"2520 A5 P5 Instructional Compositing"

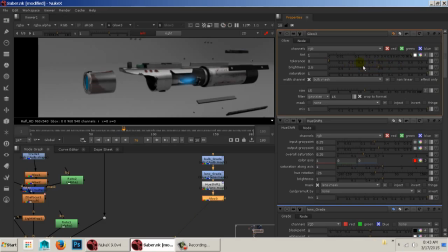8:30 Okay, so I can just adjust what I want that to look like.
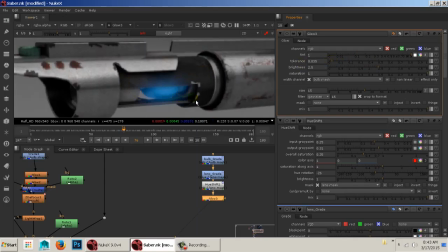8:32 If I adjust the tolerance, it'll actually use some of the coloration there to be a little more picky about what's glowing. Like the darker areas will glow less.
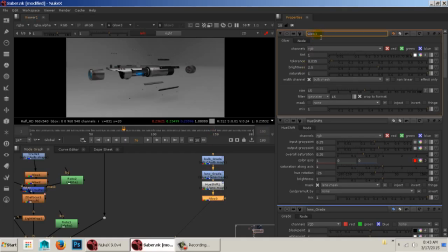8:45 Okay, so this one will be the bulb glow.
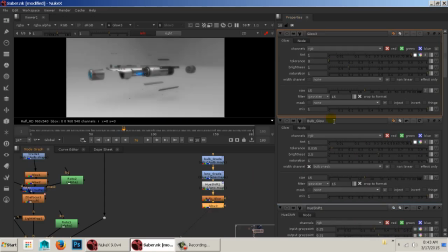8:50 I can add another glow. Change the width channel to the lens.
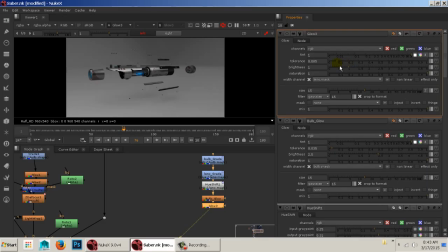There we go. Lens glow. The biggest thing with anything you're doing inside Nuke is just to get like the layout down.
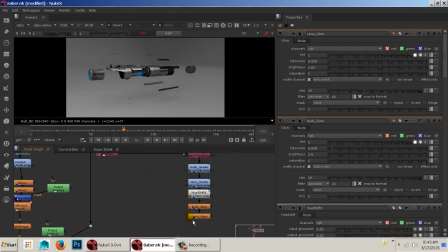9:12 Okay, once you have the layout down, then you can come back and start tweaking all these things, as long as you know where you're supposed to be tweaking things. If I know I want to adjust the color of the lens, I can go to the lens grade or the hue shift,
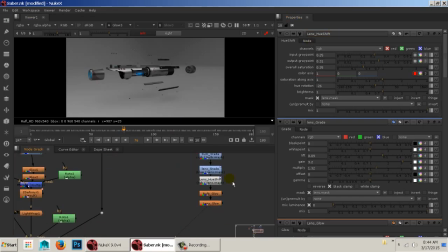9:30 lens hue shift, and then I can adjust the coloration there. Okay. All right. So now I'm going to add a Z to focus.
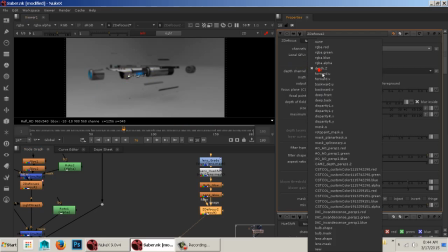9:48 And with this, remember we just move the focal point to where we're at. Make sure we choose our camera Z depth pass.
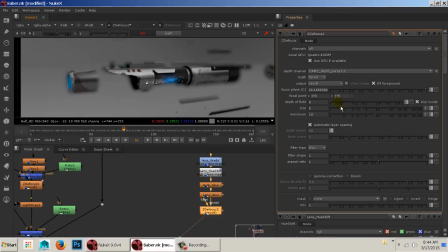9:59 There we go. And then we want to adjust our depth of field, obviously, just like we've done before. We want to adjust the blurring. I don't want this to be too blurry because I'm going to have little callouts in here. Okay. And the callouts are optional. It just looks nice. It makes the piece feel more complete.
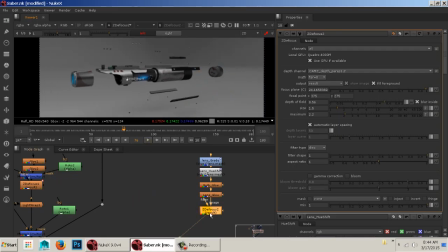Okay. It's subtle, you know, I could crank this up just so you guys can see it better in the video. I also want to change my math here to direct. There we go.
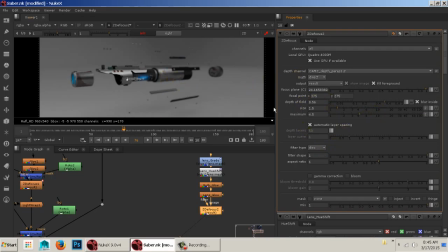10:34 Gives you a better result. Okay, so here is my focal point set up here. Anytime we have something animated, we want to set a key on the focus plane and then go back, let's say 25 frames,
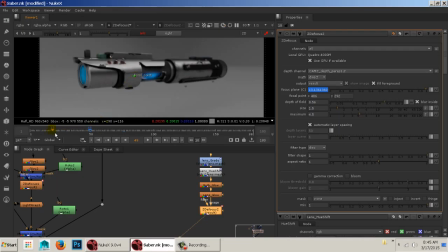10:52 and then readjust that focus point. Go back another 25 frames or so. Okay. You have to be very careful with this because you don't want to have too many keyframes that it starts to look jittery.
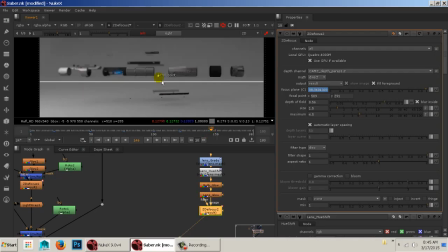11:15 Especially with a piece like this, where it's just meant to be like an actual camera in the scene and not necessarily the CG camera.
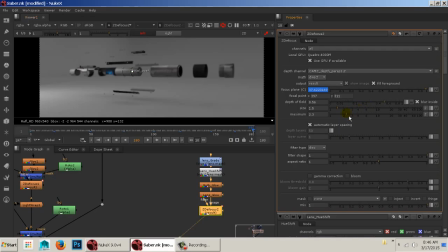11:32 There we go. And like I said, I'm going to take that blur down a bit. I just don't want it to be too out of focus. Because when I do the call outs, it's going to look really fake. All right. So I'm just skipping around just to make sure everything looks good. Yeah, I think it does. Cool.
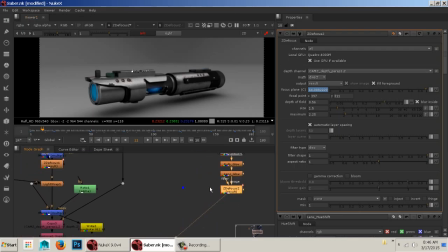11:49 All right, so there's our Z to focus. Now I do have some other stuff over here. I have this light wrap. What the light wrap does is, let me just double click this.
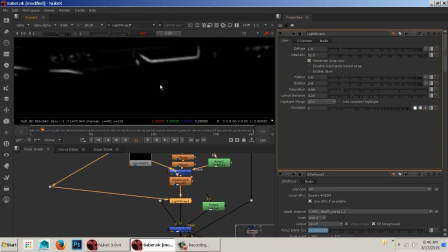12:02 Generate wrap only. Is it creates these little highlighted areas inside here. Okay, so let me show you how this light wrap is set up.
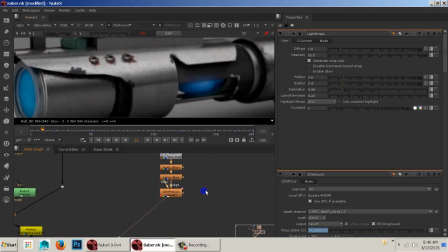12:12 You have to use it. Just can give you a neat effect. Take my light wrap from here, and the B for this was back there, yes.
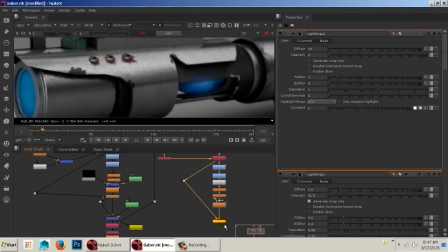12:29 Okay, so the A is your foreground, and then the B is your background. So I'm going to say generate wrap only.
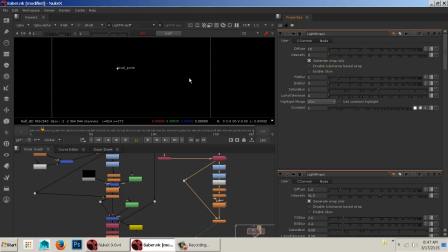12:36 That way I can see what it's doing.